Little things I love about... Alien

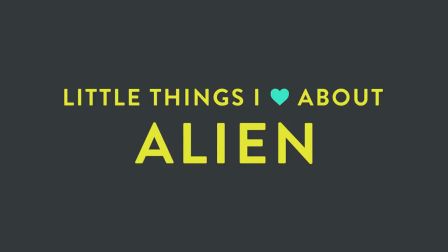(0:00)
Hey I'm Andy Kelly and these are little things I love about Alien.
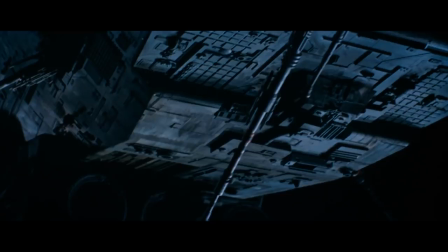(0:07)
I love how the Nostromo and the refinery it's towing along behind it seems to go on forever in this shot, giving you a sense of just how massive it is.
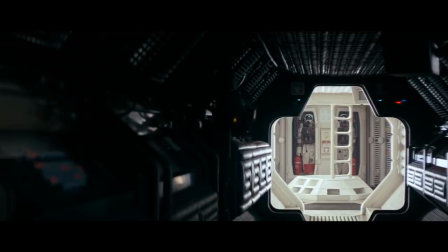(0:20)
I love these slow lingering shots of the empty ship, there's something wonderfully eerie about the absence of life.
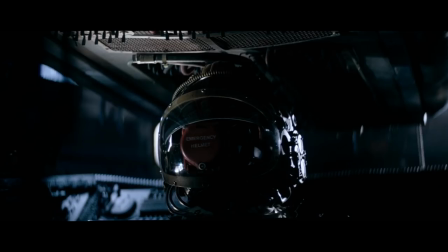I love how the silence is suddenly broken when the ship picks up the distress beacon.
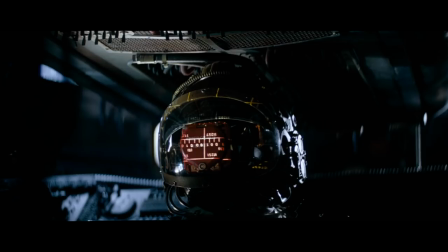(0:39)
I love the reflections of the computer monitors and the emergency helmets which seem to be silently watching over the bridge in the crew's absence.
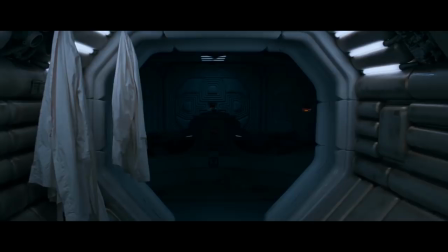(0:50)
I love the air rushing out of the hypersleep chamber when the doors open as if we're an archaeologist uncovering some long sealed Egyptian tomb. room.
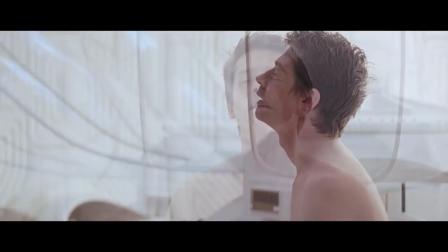(1:02)
I love how blindingly white and sterile this room is compared to the rest of the ship.
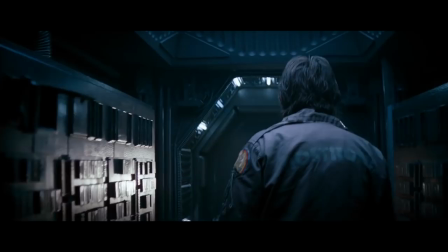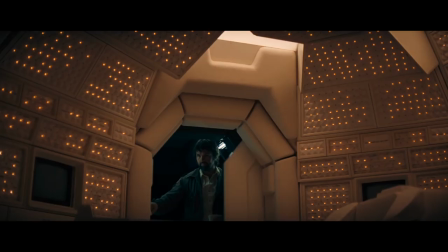(1:14)
I love this shot of Dallas entering the cosy, womb-like chamber of Mother, the ship's supercomputer.
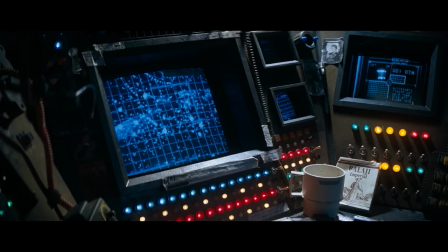(1:22)
I love everything about the bridge set, the personal items scattered around the computer consoles,
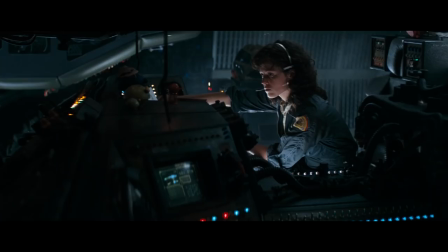(1:28)
the worn chairs hastily repaired with duct tape, that low claustrophobic ceiling.
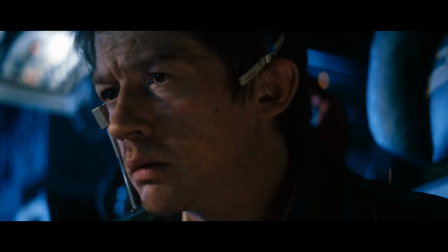(1:32)
It feels grimy and close and real.
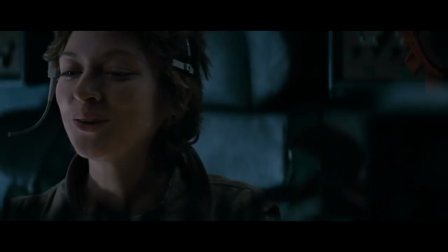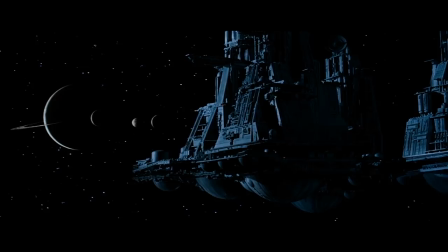(1:40)
I love how silent and ominous the Zeta reticuli system looks as the ship approaches.
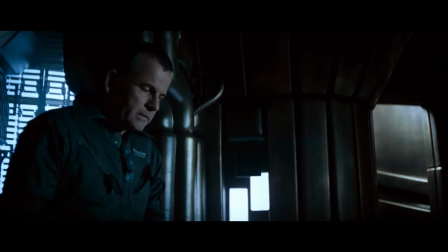(1:50)
I love this creepy little running on the spot thing Ash does, a first clue that something isn't quite right with him.
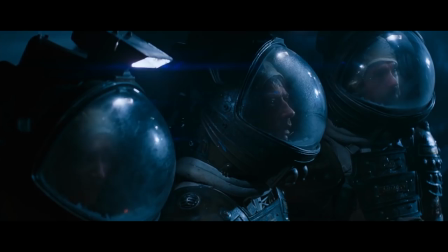(1:57)
I love those first glimpses of the derelict and how out of place it looks in this barren primordial landscape.
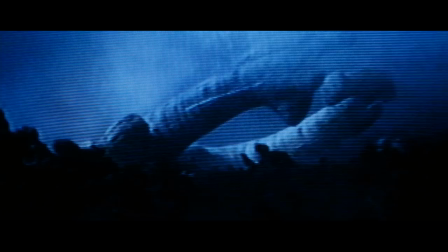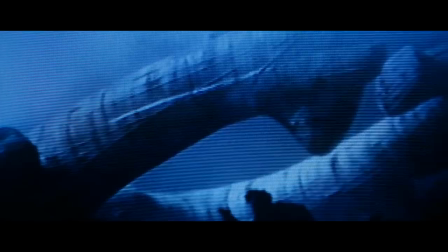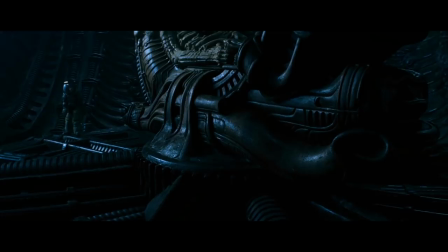(2:16)
I love how Ridley Scott used his own kids as stand-ins here to make the already massive space jockey prop look even bigger.
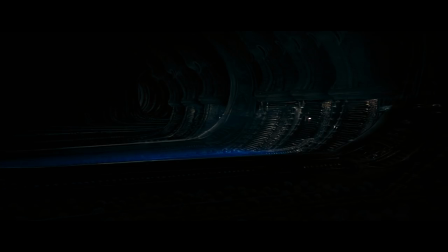I love this incredible matte painting of the dark and cavernous egg chamber and how small it makes Ken look.
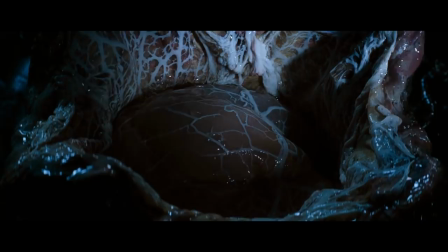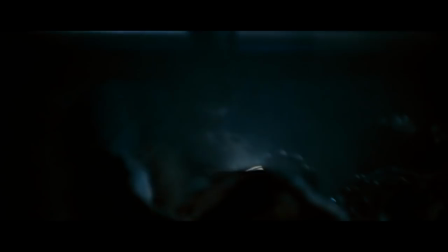(2:47)
I love the sudden cut from the violence of the facehugger attack to the eerie silence of the derelict.
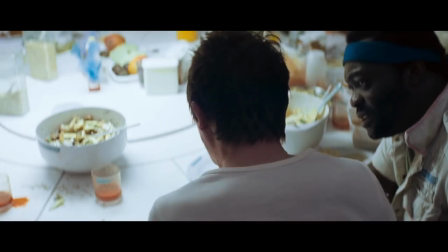(2:55)
I love the reveal of the facehugger and the way it tightens its grip around Cain's neck as it senses danger.
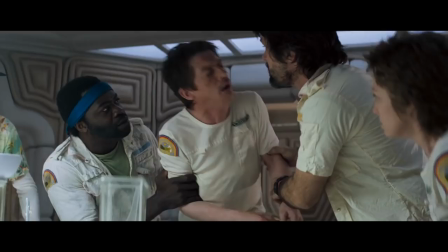(3:04)
I love Ash's unusually curious reaction to Cain choking, almost as if he's been waiting for something to happen.
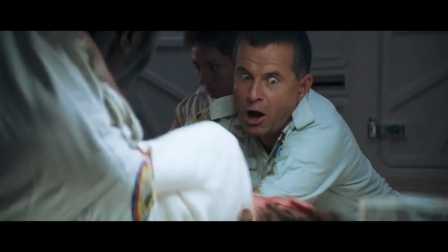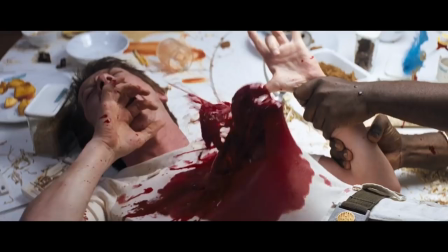(3:15)
I love Veronica Cartwright's genuinely horrified reaction here as she's sprayed with way more fake blood than she expected.
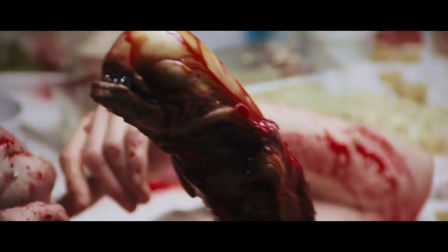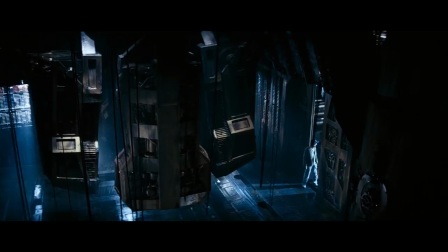(3:28)
I love these gently swaying chains and how the sound of them softly rattling punctuates the scene
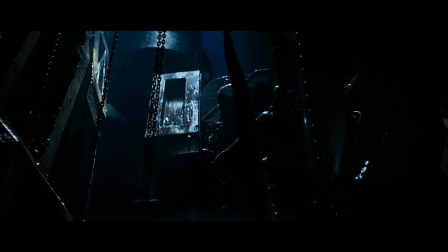(3:38)
Then the shot of the alien wreathed in shadow swaying along with them and waiting to strike
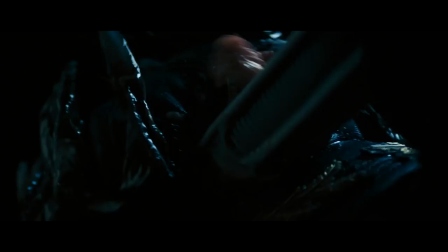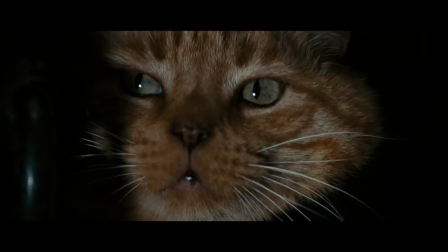(3:49)
I love these close-ups of Jones watching curiously as Brett is killed by the alien I love the way the air vent covers open and close like camera apertures and the grinding, scraping sound they make
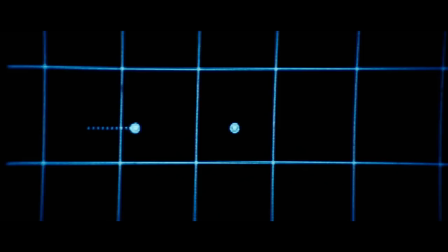(4:12)
I love the unbearable tension of this scene, how the beeping of the motion tracker grows more frantic as the alien descends on Dallas.
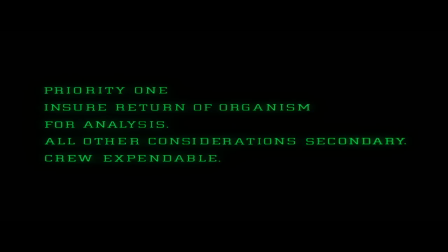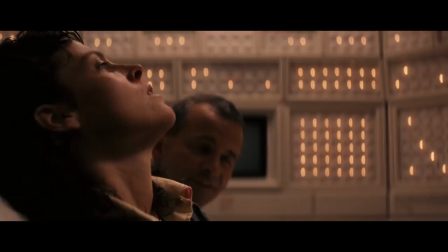(4:29)
I love how coldly matter-of-fact crew expendable is and Ripley's realization of Ash's true intent.
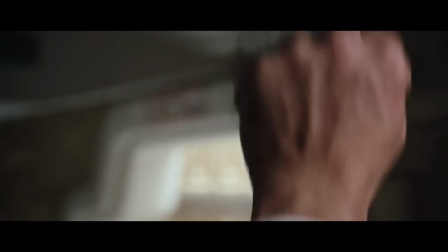(4:38)
I love the contrast of Ripley's bloody nose and the strange milky fluid leaking from Ash, confirming our suspicions that he's not what he seems.
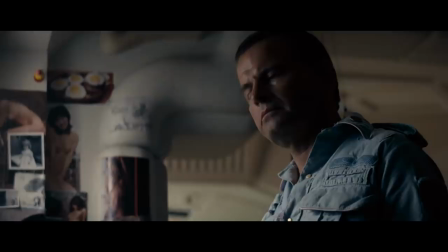(4:47)
I love Ian Holm's twitchy mechanical movements here and the stony and human expression on his face.
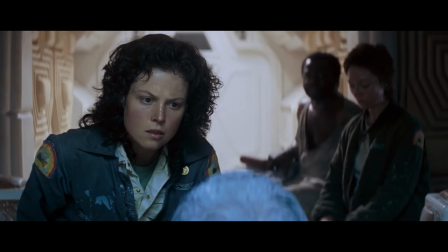(4:53)
It's almost as if being forced to break Asimov's first law is causing some kind of conflict in his programming.
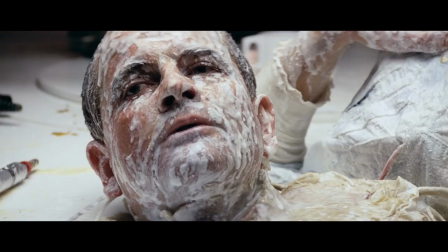(5:01)
I love the watery distortion of Ash's voice and his disturbing reverence for the alien.
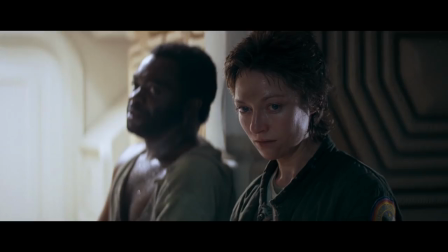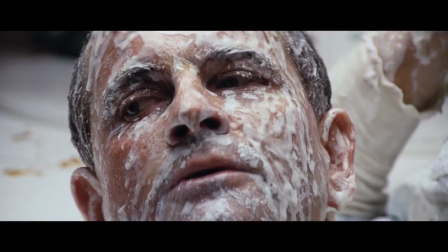I love this shot of the alien rising slowly into frame and how it seems to be studying or toying with Lambert.
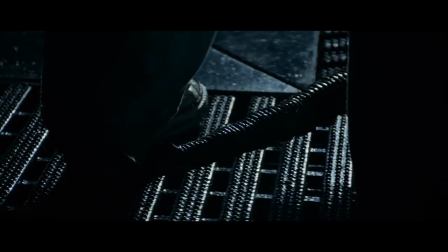(5:34)
I love the way the alien's tail snakes suggestively between Lambert's legs, which is quietly one of the most disturbing images in the whole film.
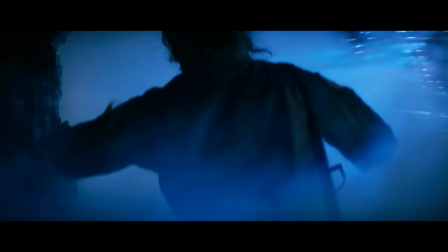(5:43)
I love the use of flashing lights and steam here to make us feel just as panicked and disorientated as Ripley.
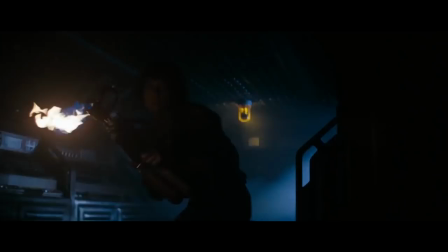(5:53)
I love this long reverse tracking shot of Ripley making her way to the shuttle, her face lit by the flamethrower.
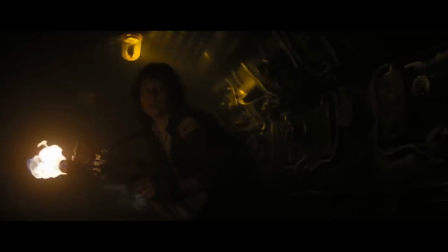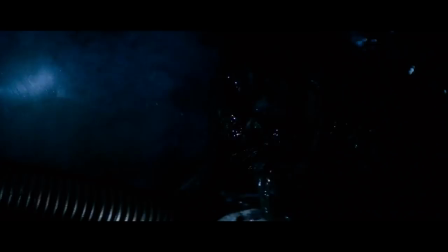(6:05)
I love how the alien hides in plain sight, blending in with these ducts and wires.
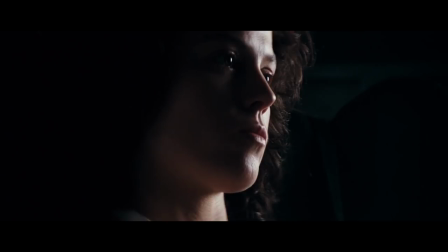(6:17) This is Ripley, last survivor of the Nostromo. Signing off.